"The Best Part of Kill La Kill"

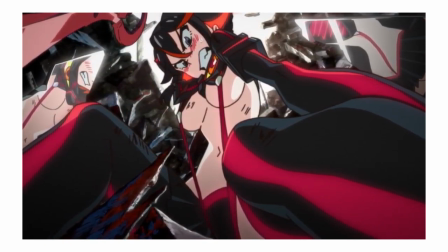0s
What is the best part of Kill La Kill? Let's be honest guys, I could sit here and lie, but I love Kill La Kill for the same reason most people do.
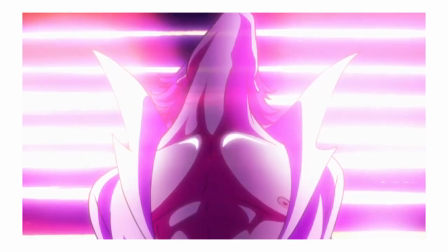8s
It's kind of impossible to miss, honestly. And that's good, because sometimes the point is to shove it in your face a little.
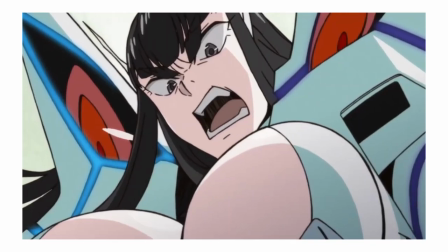16s
Sometimes it's subtle, other times it might cover the entire screen, but it's always there.
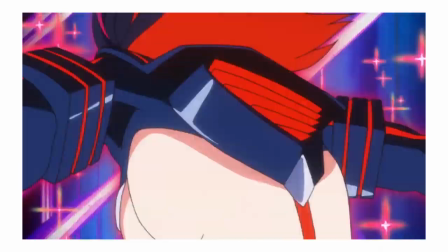21s
A central unifying theme that is explored and iterated upon, and follows the entire show from beginning to end.
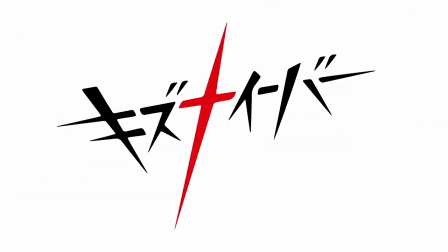30s
the typography. Let's talk titles. A good title design should provide a bite-sized snippet of whatever show you're about to watch.
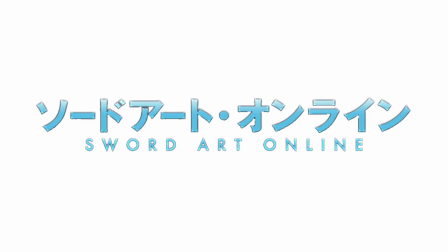38s
A perfect reflection of tone and style. Take, for instance, the title for Sword Art Online. It perfectly encapsulates the energy of the show by being unappealing and bad.
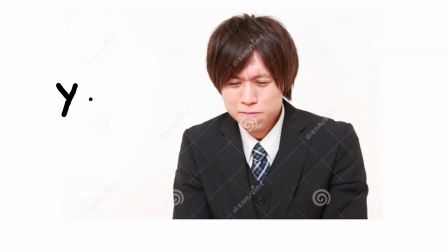49s
Now, as an experiment, let's put ourselves in the mind of a person responsible for making titles.
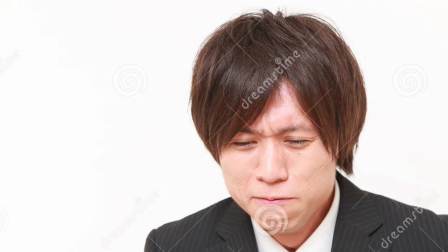55s
What do you do for a show whose tone and style looks like this?
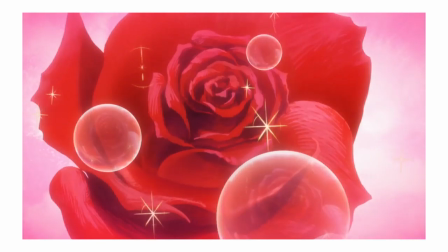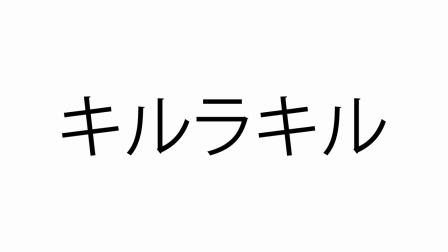66s
Here, we have the original Katakana for Kill La Kill. Now, the first thing you're going to notice about this is this is terrible. What is this? These thin strokes, so brittle. What does it even say? I have to bust out my cheaters just to even see it.
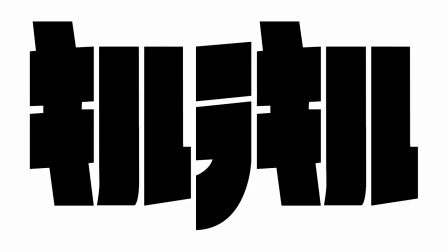80s
Boom. Much better. Now, this is a title. You can finally see it. Can you read it?
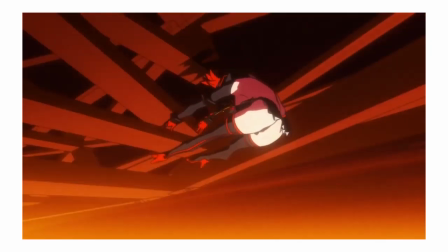85s
Who cares? Reading is for nerds. This show is for cool people who like graphic sex and violence.
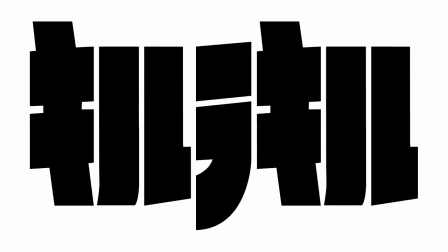92s
Every minute spent reading it is a minute you could have been looking at this big ass on screen.
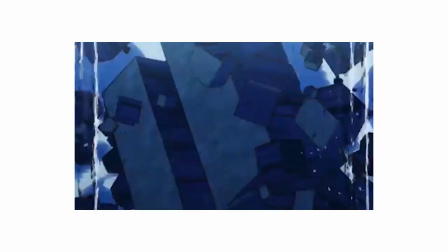97s
Now, let's make it red. Why? Because these letters are actually the flying debris from a fight in the school courtyard stained with the main character's blood.
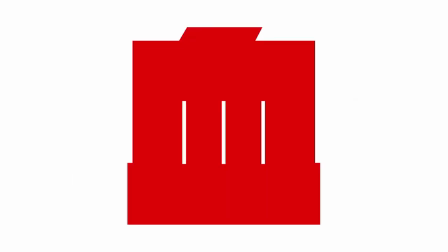106s
Blood? Nah, blood. This is one of my favorite titles ever.
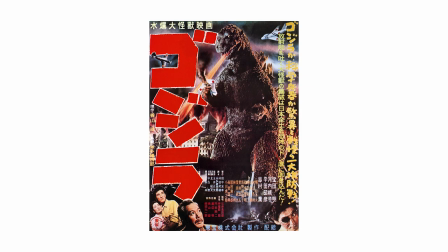111s
Kill la Kill's type is inspired by old tokusatsu posters meant to be imposing, eye-catching, and aggressive.
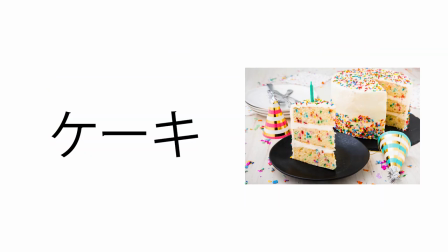117s
Cute cat? Now it has a gun. Birthday cake? Like, sorry, it just had sex with your wife.
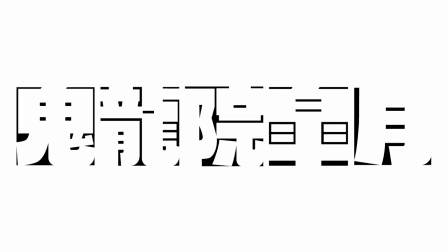123s
The strokes are thick and bold, with the negative space between them kept to an absolute minimum, and only the tiniest sliver of spacing between characters to distinguish them from one another.
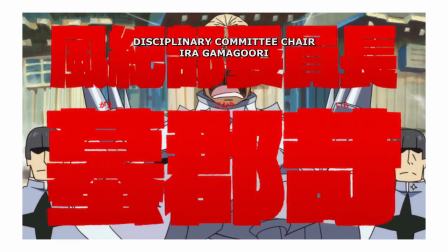133s
The goal of Kill La Kill's type is less in being legible than it is taking up as much space on screen as possible.
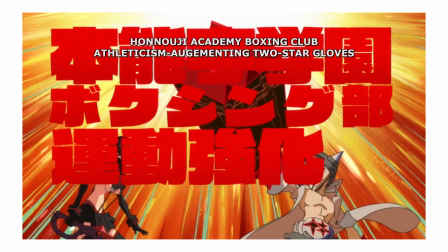140s
Take for instance, the Hinoji Academy boxing glove athleticism augmenting two-star gloves.
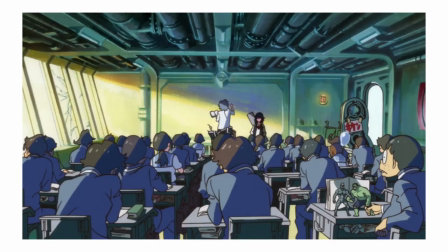148s
I love how the type itself is often incorporated into the environment, like in this shot where Ryuko's name starts to tuck behind the students in the foreground,
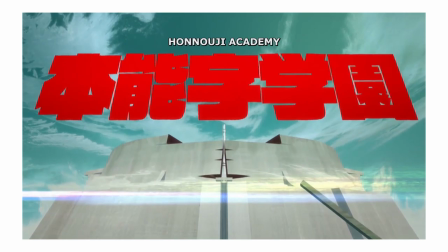156s
or this tracking shot of Hinoji Academy with the school's name hovering overhead. It's less about what the titles say than it is their presence.
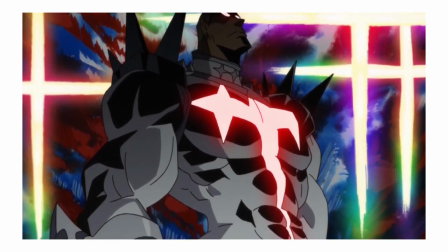164s
Kill la Kill often explores themes of hierarchy, power, and class.
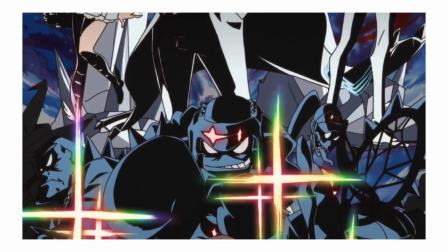169s
Under Hinoji Academy's dystopic system, where your school uniform determines your social standing, Titles are very important.
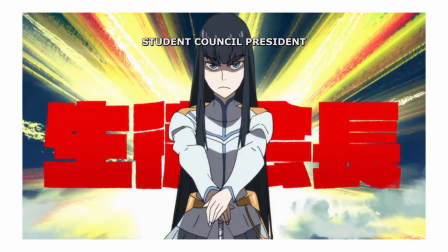177s
Nostar, Club President, Elite Four, Student Council President. In a sea of faceless goons, having your own title grants you identity.
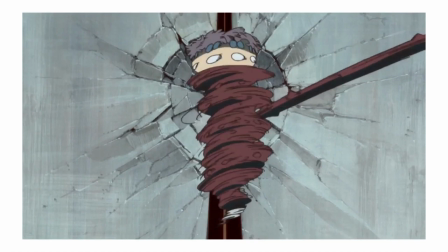186s
It gives you power and status over others. Power that can be stripped away just as easily as it was granted.
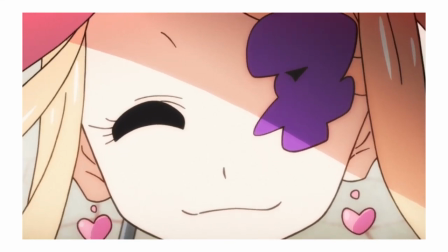192s
Some titles are bigger than others. And then you have a character like Nui, who's so insanely powerful she just plays fucking tiddlywinks with her title.
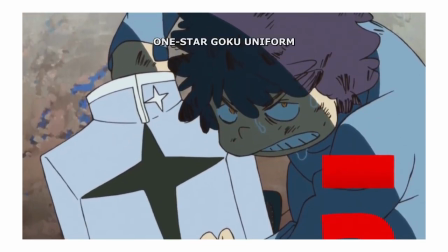199s
The text grants things a sense of importance, decisiveness, finality.
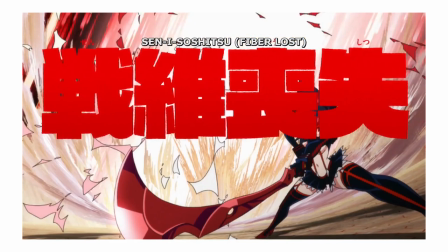205s
Every time Ryuko does her finishing move, the text appears on screen, so during the fight with Gamagori when the attack fails,
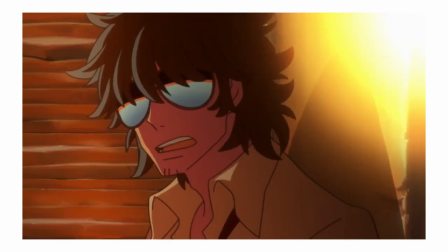211s
Gamagori spins around and shatters the text with his uniform. Kill la Kill's type has so much personality and presence that it's almost a character in itself.
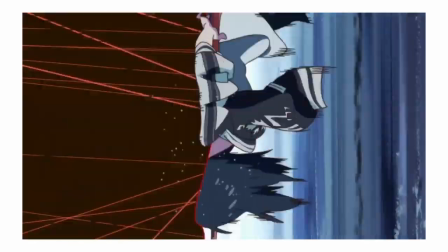220s
It's an inseparable part of the show's identity, so much so that it wouldn't be the same show without it.
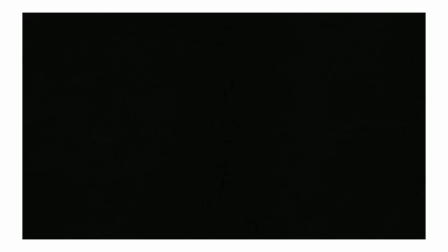226s
Maybe that's why it's It's the first thing on screen in episode 1, and the final thing on screen before the show ends in episode 24.
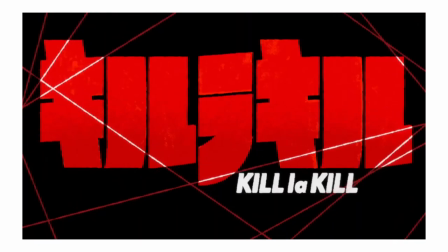233s
It's typography at its best, and it's the main reason I love this show so much.
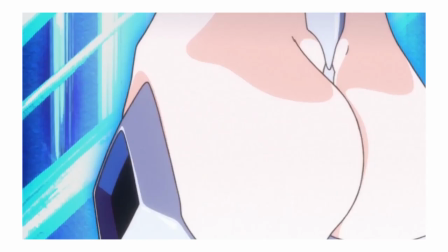238s
Also, there's big ass titties everywhere!